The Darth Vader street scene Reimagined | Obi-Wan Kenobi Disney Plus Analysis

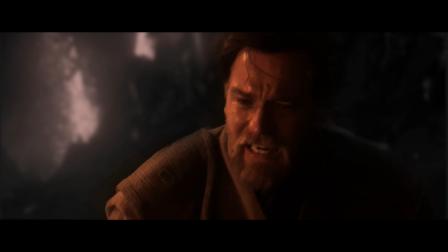[0:00]
No matter what your favorite scenes are, they all have one thing in common.
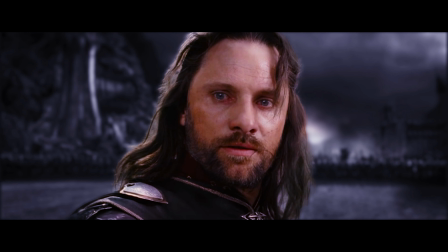[0:05]
They got everything right. Camera work, effects, acting, dialogue.
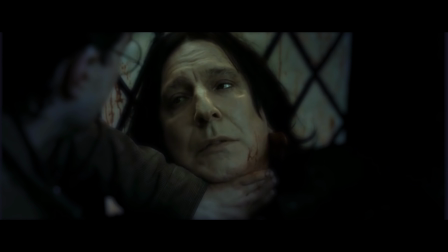[0:10]
Everything has to be perfect so that the proper tone is conveyed and the audience understands and feels a part of what's happening.
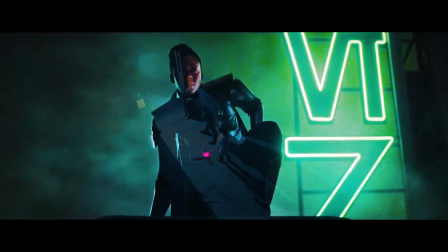[0:19]
In this scene from the Disney Plus Kenobi show,
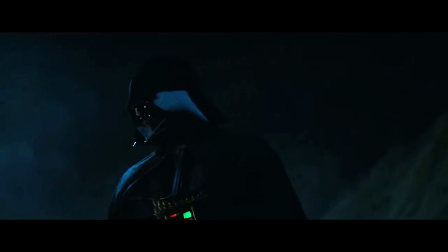[0:22]
Obi-Wan is watching in obvious terror as Vader walks down the street, casually murdering people as he goes.
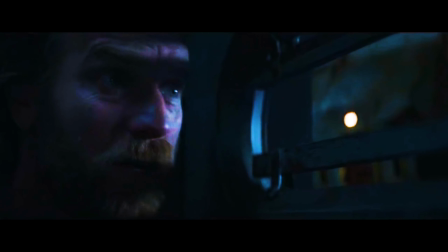[0:29]
Ewan's acting helps the audience get in his head, but what about Vader?
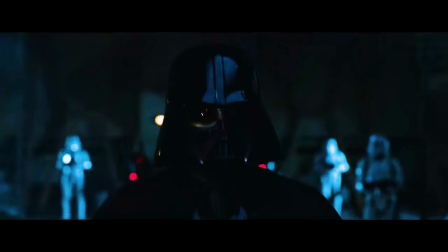[0:34]
The complete lack of dialogue leaves the audience unable to understand the why behind Vader's actions.
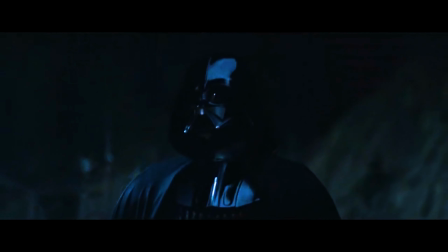[0:44]
So I re-edited this scene, did an entirely new sound edit with added dialogue,
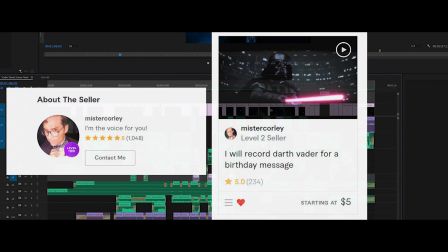[0:50]
and hired a voice actor,
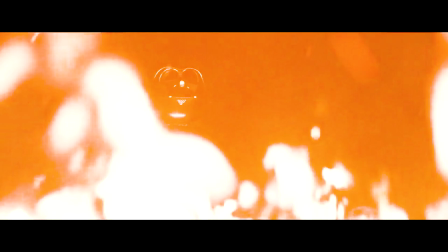[0:52]
all of which tie together to help make Vader more three-dimensional and tie together the past with the present.
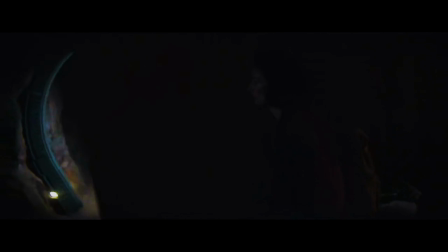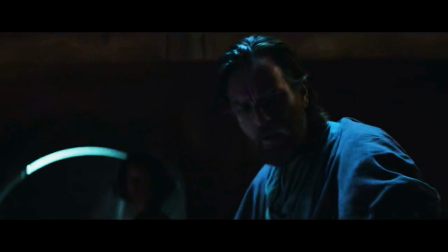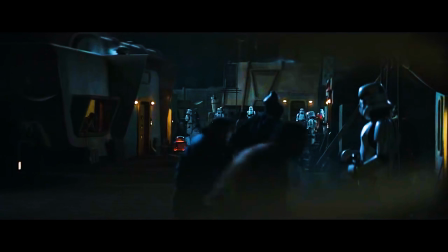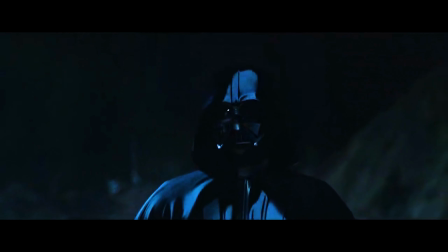[1:16] Inquisitors, each of you take a squadron, spread out and search the city.
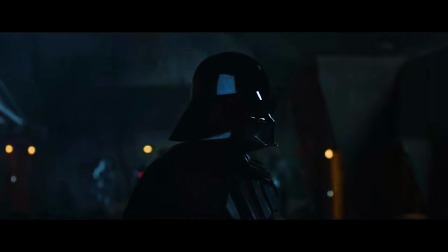[1:22] If he's still here, someone must be hiding. Anakin.
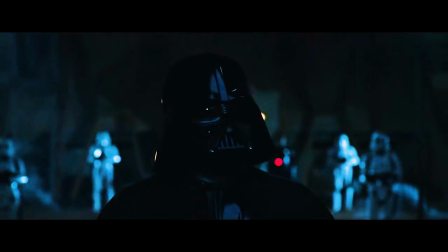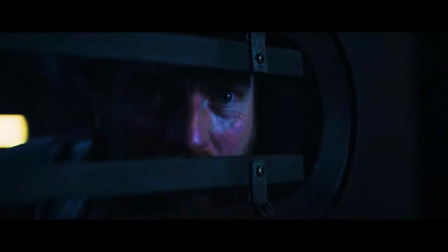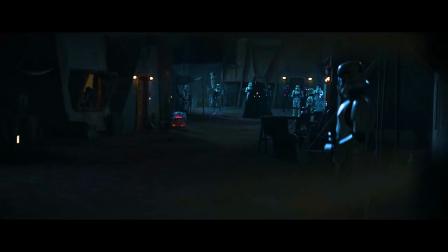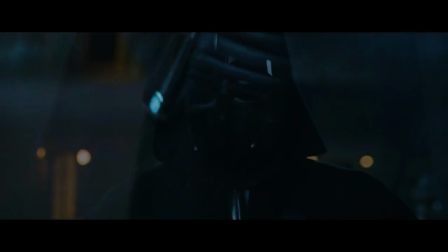[1:44] Double twice over since we last fought.
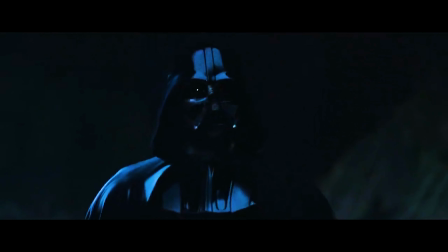[1:50] Coward! If you will not face me, you will face the consequences.
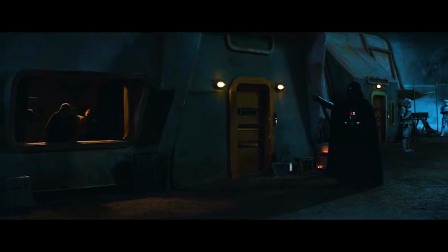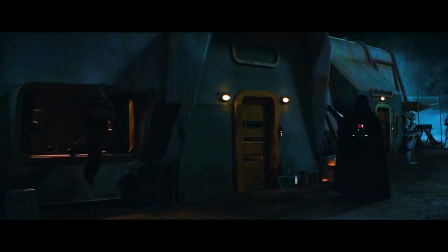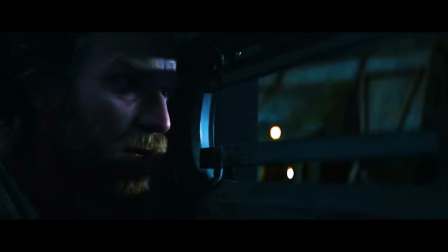[2:09] So spiteless to stand by and I
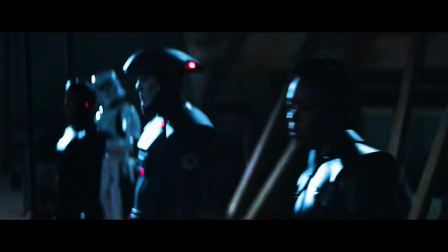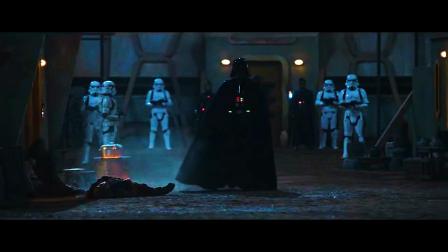[2:20] will kill every single person on this planet until I find you.
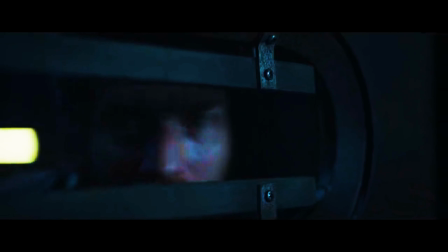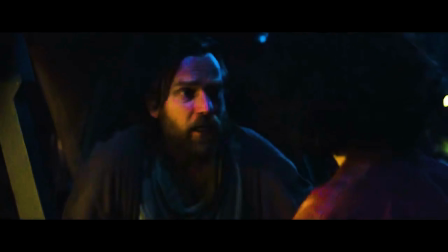[2:32] I'll be right behind you. Look at us, Aldera. I'll leave them away.
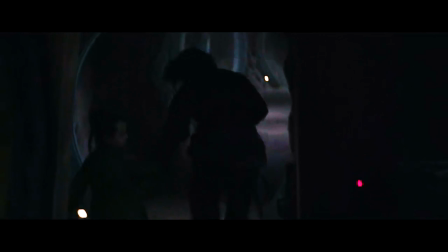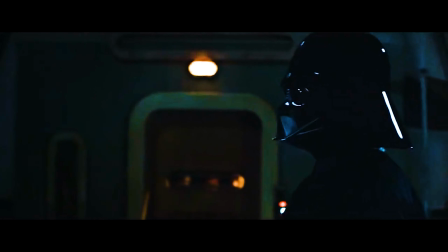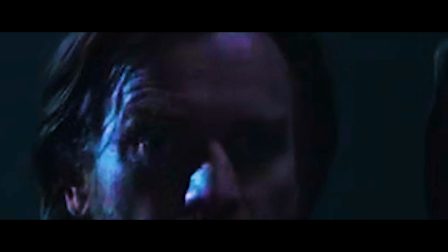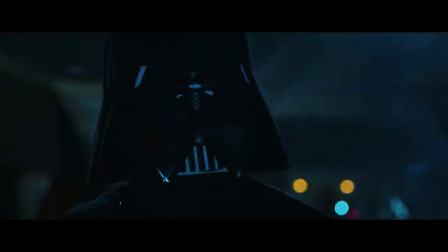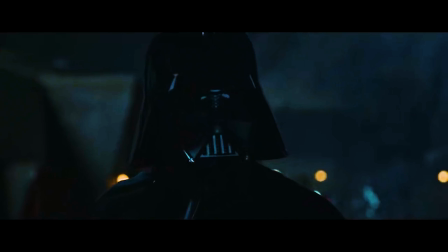[3:10]
With these changes, the audience clearly understands what Vader wants.
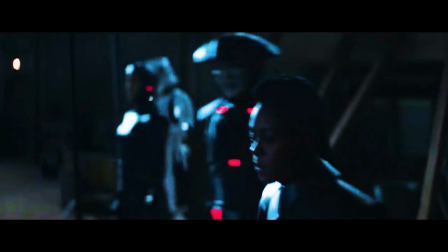[3:15]
We get more sympathy for Reva as we see her react to a child being murdered.
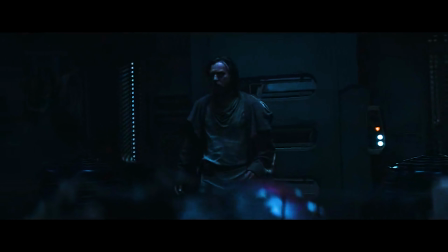[3:21]
Obi-Wan's utter terror is emphasized by adjusting his reaction shots to Vader's new dialogue.
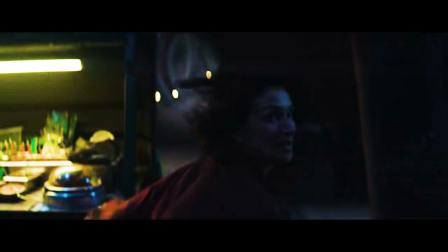[3:28]
Obi is given more agency by not being frozen and needing Tala to drag him away.
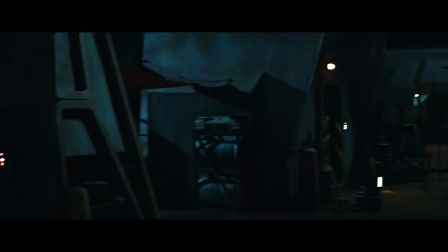[3:33]
And in the original script, he says he'll lead Vader away yet doesn't actually show himself.
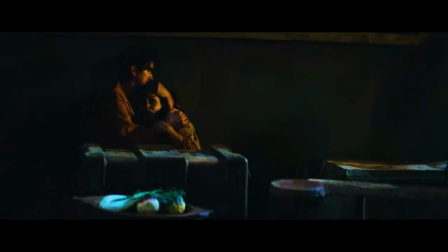[3:39]
By giving Obi-Wan some dialogue and allowing Vader to see him,
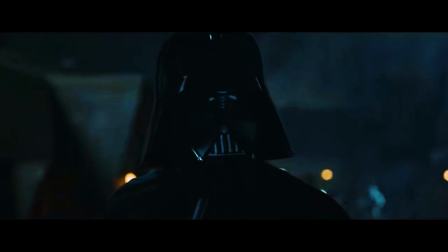[3:44]
we again give Obi-Wan more agency and strengthen his character because even though he's so obviously terrified,
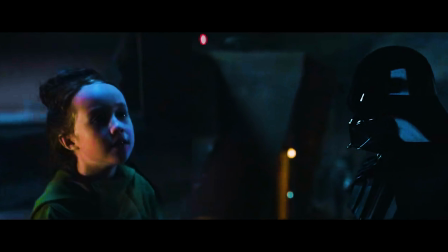[3:52]
he's still facing his fear in order to protect others.